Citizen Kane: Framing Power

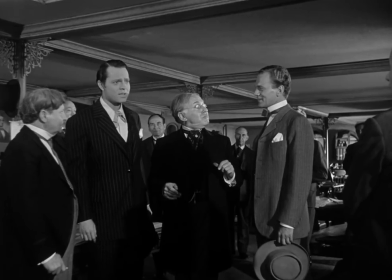[4:04]
When Kane first enters the newspaper shop, a scene which takes place chronologically before the last one,
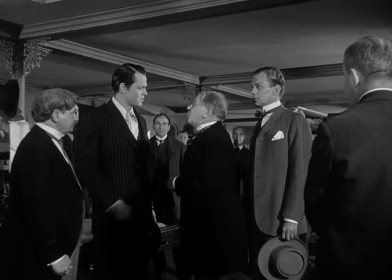[4:09]
but within the film is shown later, again, he stands over and against everyone else in the scene,
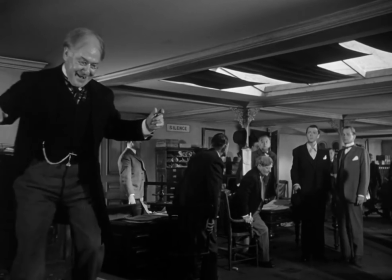[4:14]
especially this chief editor, whose size is initially rather large in comparison to Kane, but as he approaches, his comparative power diminishes.
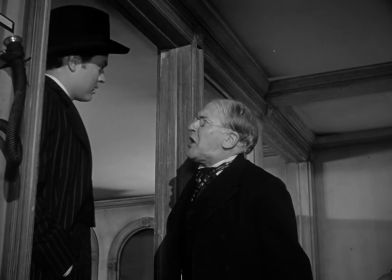[4:22]
A moment later, another bottom-up angle shot is used to emphasize the powerlessness of the editor against Kane's wishes as the two talk.
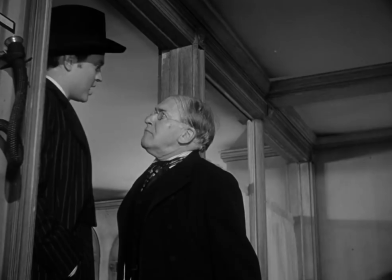[4:28]
You also notice in all of these scenes where Kane stands over people, he's standing really close to them, and along with composition,
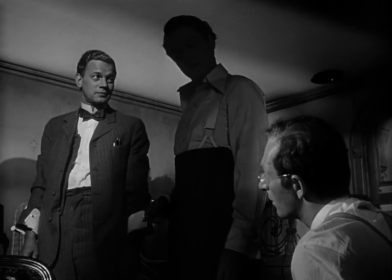[4:34]
this character blocking throughout the film is used to illustrate Kane's attempted acquisition of power.
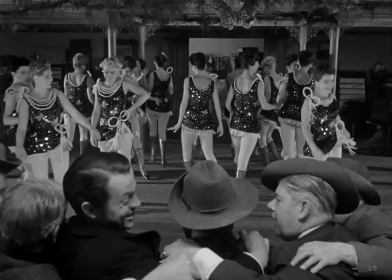[4:39]
You notice in this scene how Kane has surrounded himself with people, and how, again,
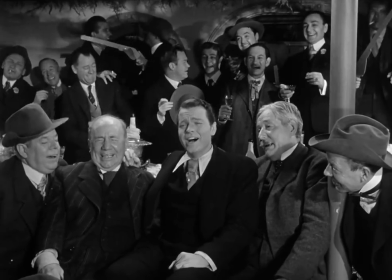[4:43]
Kane maintains a central authoritative position throughout the entirety of this sequence, as a matter of fact.
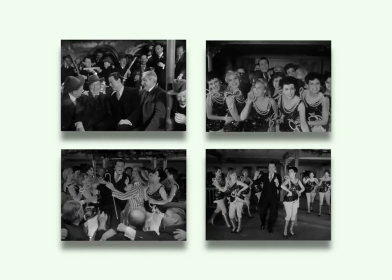[4:48]
And because of this, Kane's not opposing anyone, and no real conflicting force is at play.
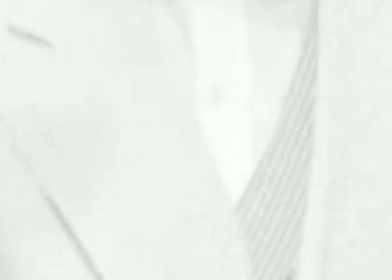[4:53]
But once Kane gets back from a trip to Europe, all of this changes.
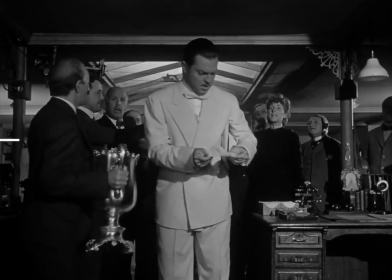[4:56]
He's still in power, but his interests are now his own, represented through a clear central position and a color contrast that distinguishes him from everyone else on screen.
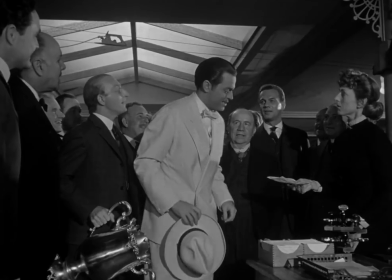[5:04]
This scene begins Wells' use of distance to signify Kane's growth of ego, and thus beginnings of his struggle to maintain his power over others.
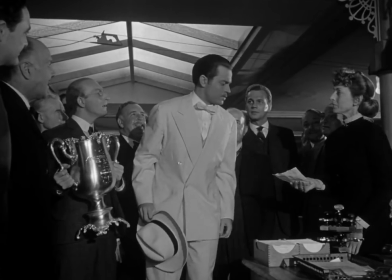[5:12]
A clear realignment can be made in Kane's character because now, the woman who he's to marry is the niece of the President of the United States.
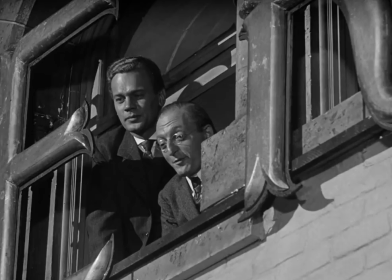[5:20] President's niece, huh? Before he's through, she'll be a president's wife.
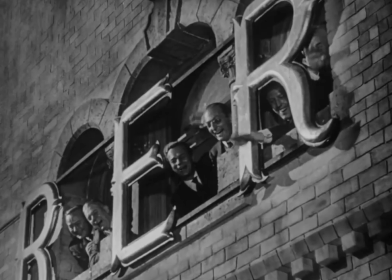[5:25]
Signifying Kane's dissatisfaction with his status quo and his desire for more power.
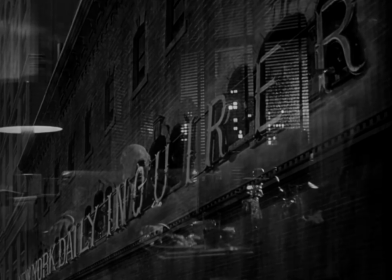[5:31]
This foreshadowed idea that Kane's egoism has begun to take over him is then realized in the following sequence,
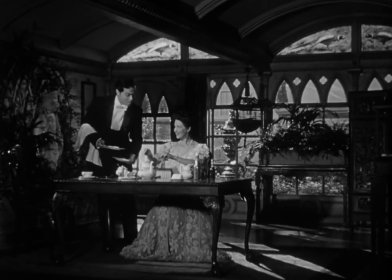[5:37]
where an initially close couple, emotionally and physically, becomes distant.
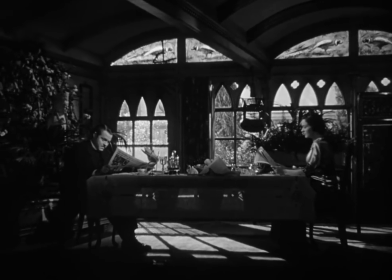[5:40]
Mrs. Kane, a woman paling in comparison to Kane's ego, framed against a statue of what appears to be the Virgin Mary, symbolizing alleged divinity.
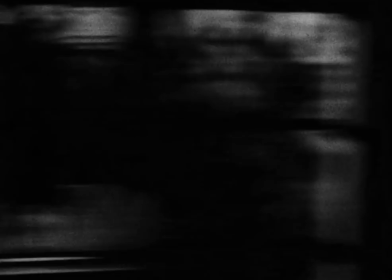[5:49]
In the same sequence, Kane's ego is fighting Miss Kane, and from here on out, Kane's ego does much the same.
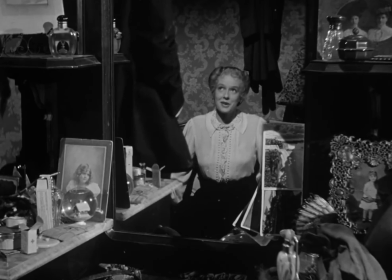[5:55]
When Susan Alexander, the future Mrs. Kane, is introduced, Kane is again shot looking over her, as his ego now fights to claim her as his own. When Kane's giving a speech for a gubernatorial election,
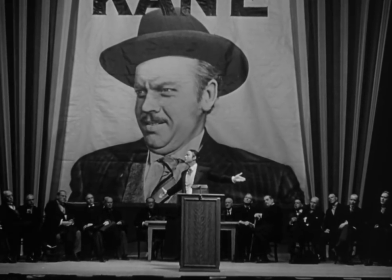[6:06]
Wells visualizes the mass that is Kane's ego via a Big Brother-esque poster relating Kane's name.
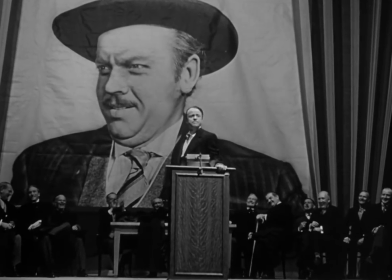[6:12]
And while it appears Kane wields power because he looks over everyone in the crowds,
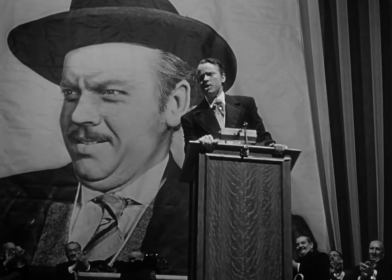[6:16]
he's extremely insignificant because the crowds are not only looking on him, but his ego is as well.
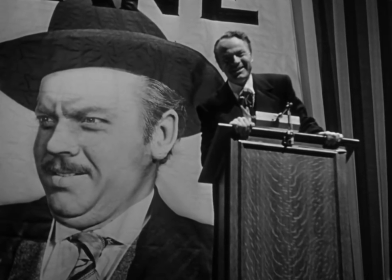[6:22]
Kane the individual is in competition with Kane the ego, and clearly, the ego overshadows him.
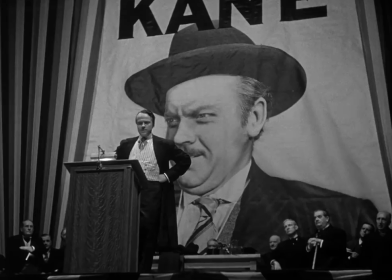[6:28]
It's no mistake that as the camera zooms in, Kane is framed directly against his poster.
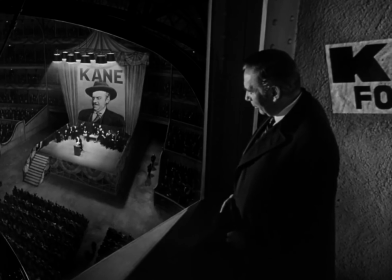[6:32]
Once this scene is introduced, the conflict becomes Kane against political boss Jim Geddes,
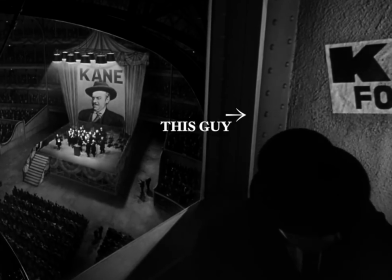[6:37]
Kane's failure foreshadowed by the shriveling up of his ego against the massively larger Geddes.
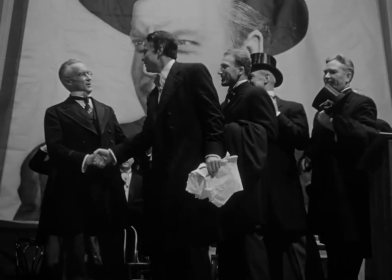[6:42]
Going forward, Kane's struggles with the world around him are marked by his size being overshadowed,
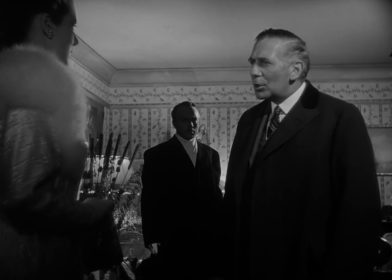[6:48]
literally in this scene, and his closeness to others replaced with an unmistakable distance.
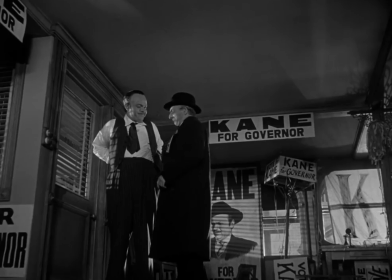[6:53]
The defeated Kane now overshadows his once bloated ego, that poster now not overlooking Kane,
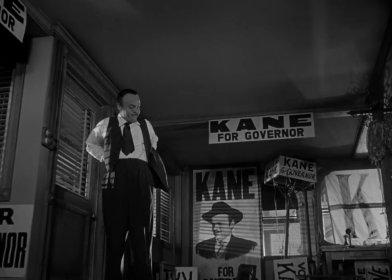[6:58]
but blending into the background of failure that Kane as individual must now struggle against.
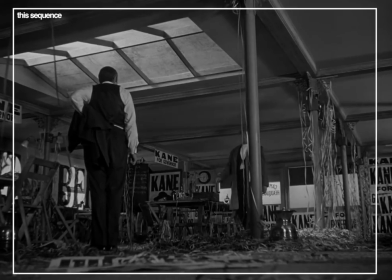[7:03]
The entirety of this sequence seeks to contrast the initial sequence early on in the film when Leland, this guy,
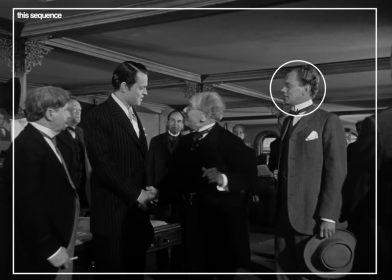[7:08]
and Kane entered the newspaper shop with ideals of control and grandeur, marked by their closeness.
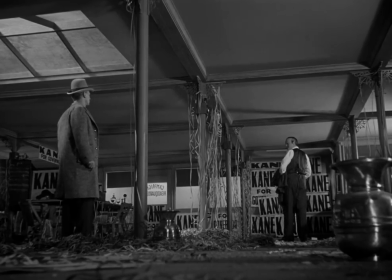[7:14]
Leland and Kane now standing a good distance apart, in silence, denotes the isolation that is created by Kane's ego. The discussion now, as opposed to a bright future, turns to the demagogue that the prospect of such a future has turned Kane into.
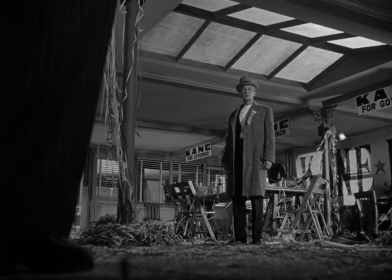[7:28] You talk about the people as though you own them. So they belong to you.
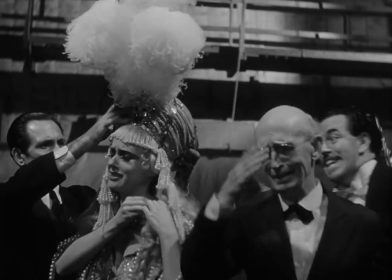[7:34] Goodness.
Distance is used again in framing the new Mrs. Kane and the struggles that many are going through to see her stage productions follow through.
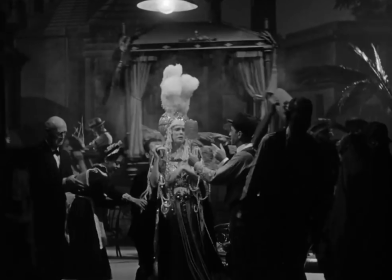[7:42]
The complexity framed within this wide shot relates to the confusion that Kane's ego has now taken on and how he's displaced this personal confusion onto Mrs. Kane,
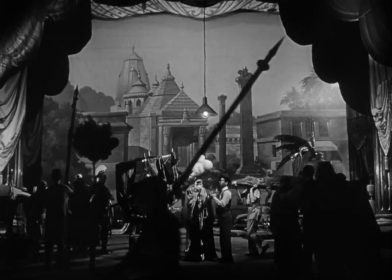[7:50]
making her a prize of sorts, something that he personally can wield power over and fix.
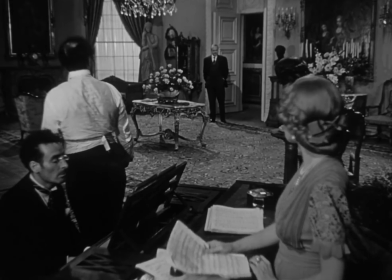[7:56]
Wells makes this concrete first as Kane the Overlooker peers on the lessons he's paid for and makes an intervention when they aren't up to his standards,
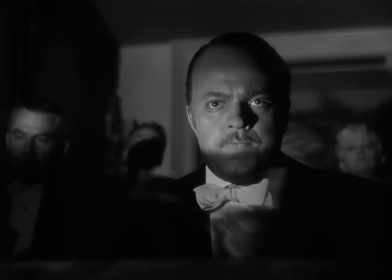[8:04]
and in the most famous scene from the movie, where Kane claps for his wife after her admittedly bad stage performance.
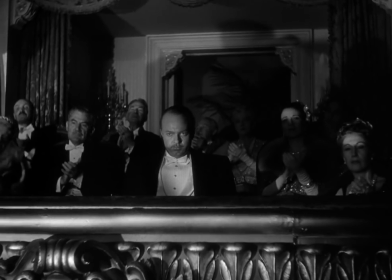[8:10]
He's again blocked with distance from the surrounding actors and maintains center stage, his isolation conveyed in the following shot through a bare background and a top-down angle. His struggle in regards to the opera now is one against public opinion.
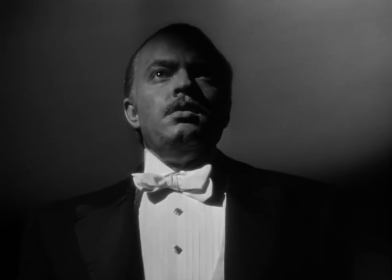[8:23]
Kane's belief that he personally can shape society, manifested in his affairs with the opera,
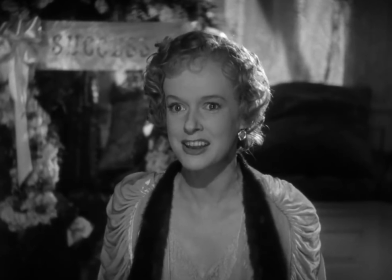[8:29]
has overtaken him by this point, leading to a clear struggle between himself and Mrs. Kane about his personal aggrandizement,
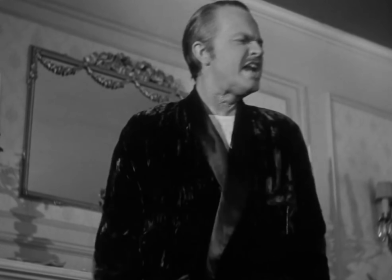[8:35] when he makes completely clear, "My reasons satisfy me, Susan! You seem unable to understand them.
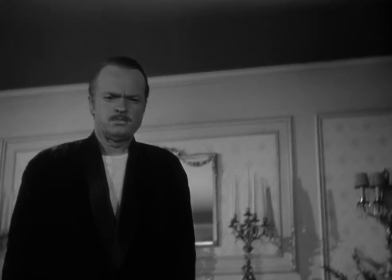[8:42] I will not tell them to you again." That he is in control.
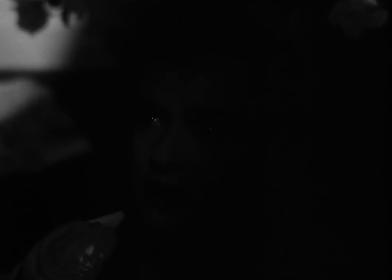[8:47] "You will continue with your singing."
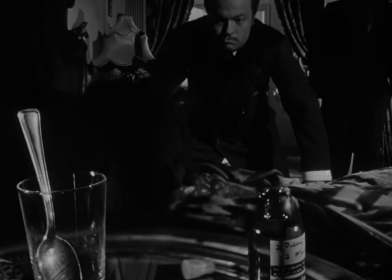[8:49]
After Mrs. Kane tries to take back control through a suicide attempt, Wells transitions into the final repercussions of Kane's desire for control and power.
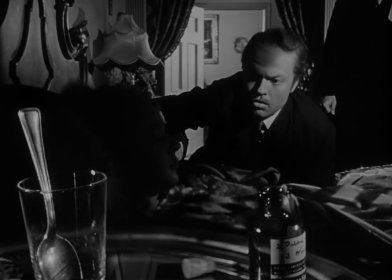[8:58]
Ultimate personal isolation through the taking of his ego to extremes. Xanadu.
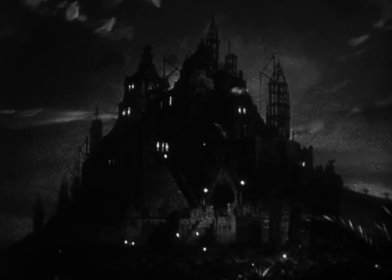[9:03]
The first shot we see of Kane during this final portion of the film, articulating his complete destruction, displays him as a decrepit,
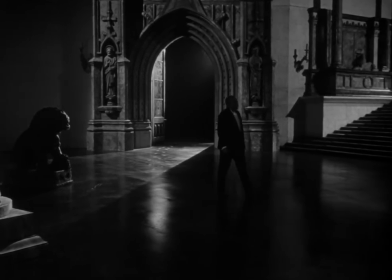[9:10]
feeble force seeking to maintain his control through material possessions, his often remarked on statue collection consisting in this scene of pharaohs.
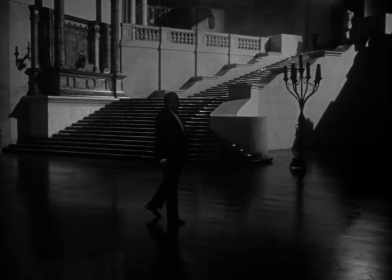[9:18]
The wideness of Kane's ego is further articulated through the panning that Wells employs,
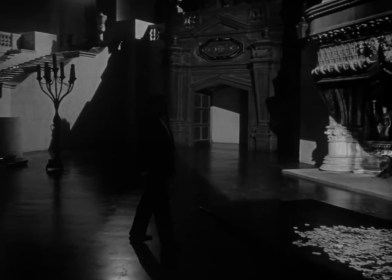[9:23]
making clear the sheer distance that needs to be traversed just so Kane can talk to his wife clearly.
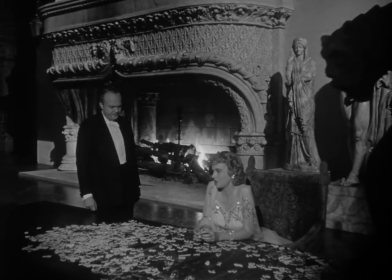[9:27]
As the shot ends, Kane is once more framed in the background, just as solid, cold, and lifeless as the statues framed beside him.
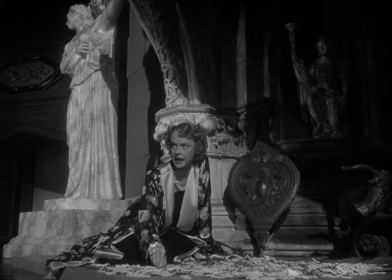[9:35]
A parallel to this earlier shot evoking the beginnings of Kane's demise, here we see how Kane,
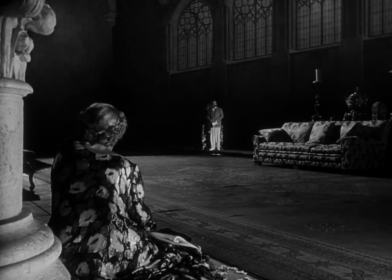[9:40]
the individual, has become completely overtaken by and enveloped in his desire for power.
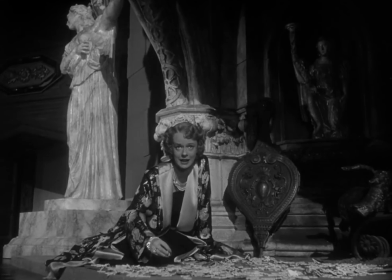[9:45]
Not only has this further distanced him from Susan, but compared to the complexity surrounding her, it's left him personally barren and little more than a commanding, power-hungry force. Fight, everybody.
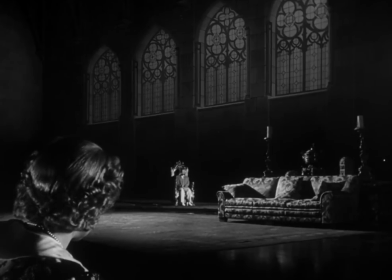[9:53] Order everybody to meet and make a
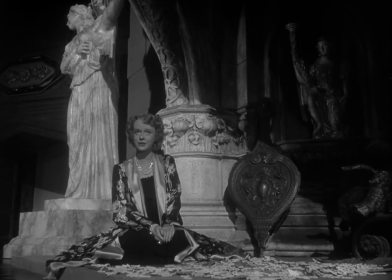[9:58] tents. Who wants to sleep in tents when they got a nice room of their own, with their own bath, where they know where everything is?
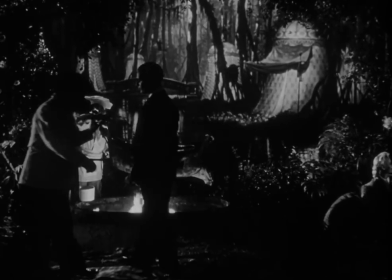[10:04]
Distance is then inverted in the following scene, where Kane's use of tents to signify an attempt by him to physically bring himself and Susan together,
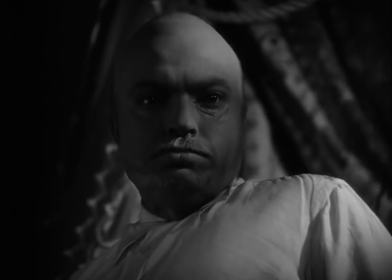[10:11]
but therein, he continues to stand over and dominate her. He seeks this domination a final time when Susan leaves him,
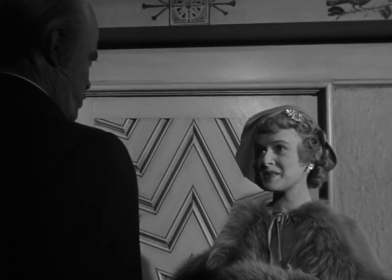[10:18]
and the framing from prior is continually in place to relate that he maintains control, because in his own mind, he does.
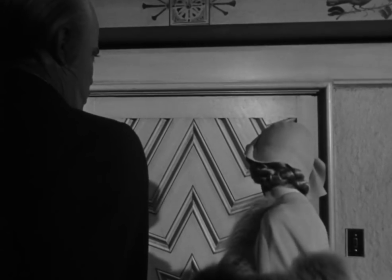[10:24]
Despite this, Susan leaves Kane in his world of power, just as his previous wife and the whole of public opinion did before him,
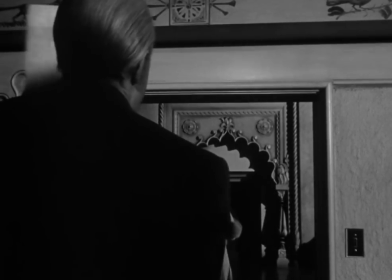[10:32]
despite her in this scene being in a compositionally low position of power.
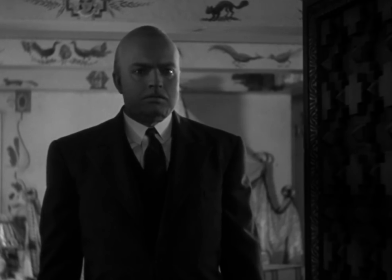[10:36]
This break in composition reflecting narrative power is highly significant to Kane's psychology,
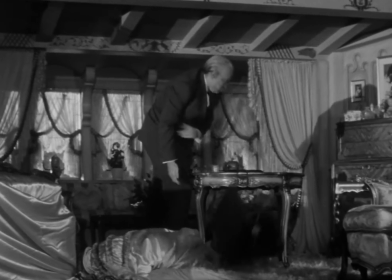[10:41]
and the resulting breakdown that he experiences in the following sequence is its manifestation.
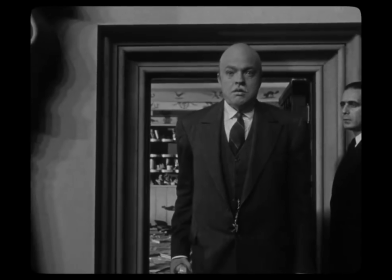[10:46]
The final shot of Kane we see in the movie shows him as insignificant as ever, surrounded by both people and his material possessions,
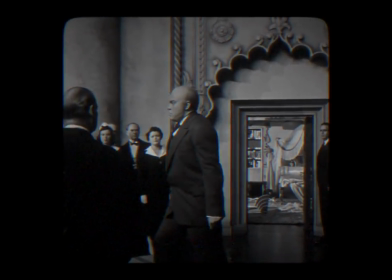[10:54]
but distant and isolated, still believing himself, in some sense, to be the god who built the Eden that surrounds him.
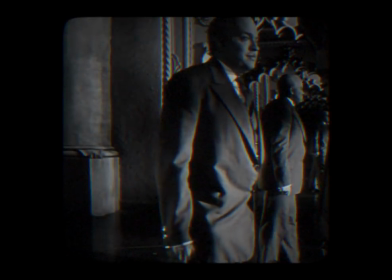[11:01]
The story of Charles Kane is a story of demagoguery and how Western society, in its inability to provide true comfort,
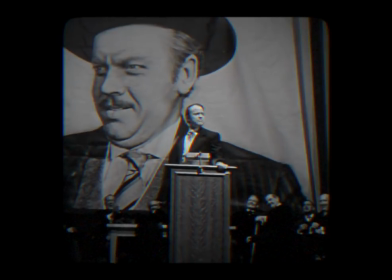[11:09]
and in its recommendation that we pursue power and wealth to compensate for society's own failures,
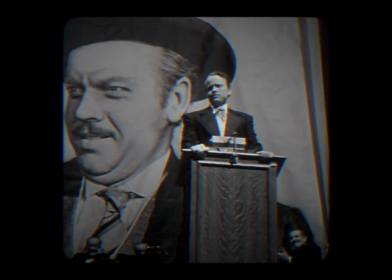[11:14]
makes demagogues all the more possible.
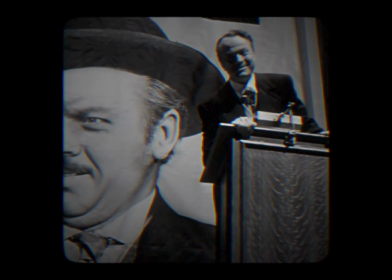[11:16]
Despite conflicts between himself, society, and his ego, Kane was able to transform a newspaper shop into a bustling national economic empire.
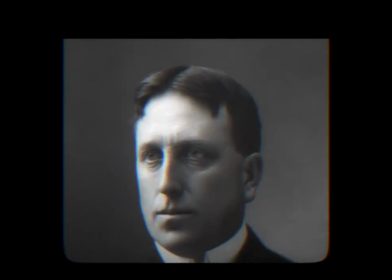[11:25]
Despite the very same, William Hearst was able to do the very same.
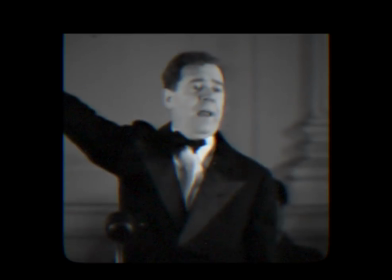[11:29]
Despite a balking conservative force down south, political magnate Huey Long, with speeches just as fiery as Kane's,
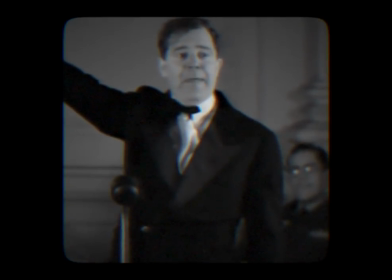[11:36]
was elected governor of Louisiana with plans for the presidency, running on a platform promoting a universal basic income,
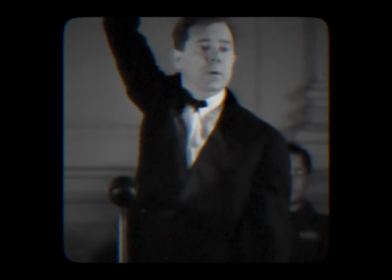[11:42]
completely socializing most of the United States economy.
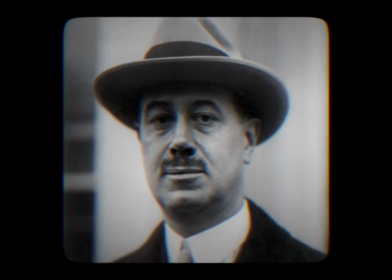[11:46]
Chicago Tribune owner Robert McCormick vehemently tried to dissuade the public from support of President Roosevelt's New Deal,
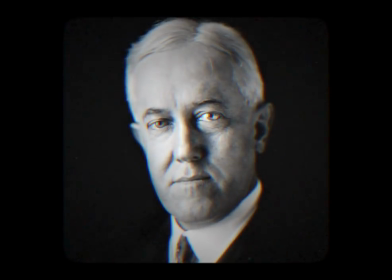[11:52]
and Irenae DuPont and John Davis, one-time Democratic candidate for president, then senior attorney for J.P.
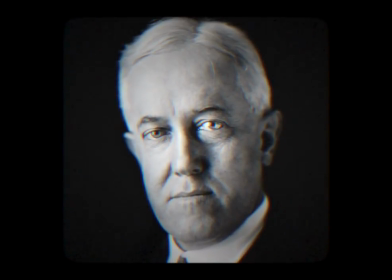[11:59]
Morgan, joined forces with numerous other industrialists to overthrow President Roosevelt and institute a corporate puppet state.
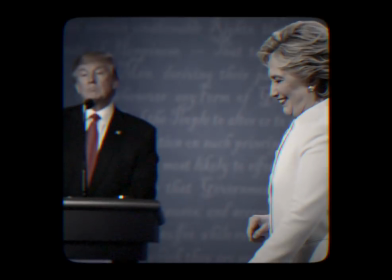[12:06]
Need I even mention the present state of U.S. politics, filled with lofty personalities that have manipulated public opinion into believing their panacean policies?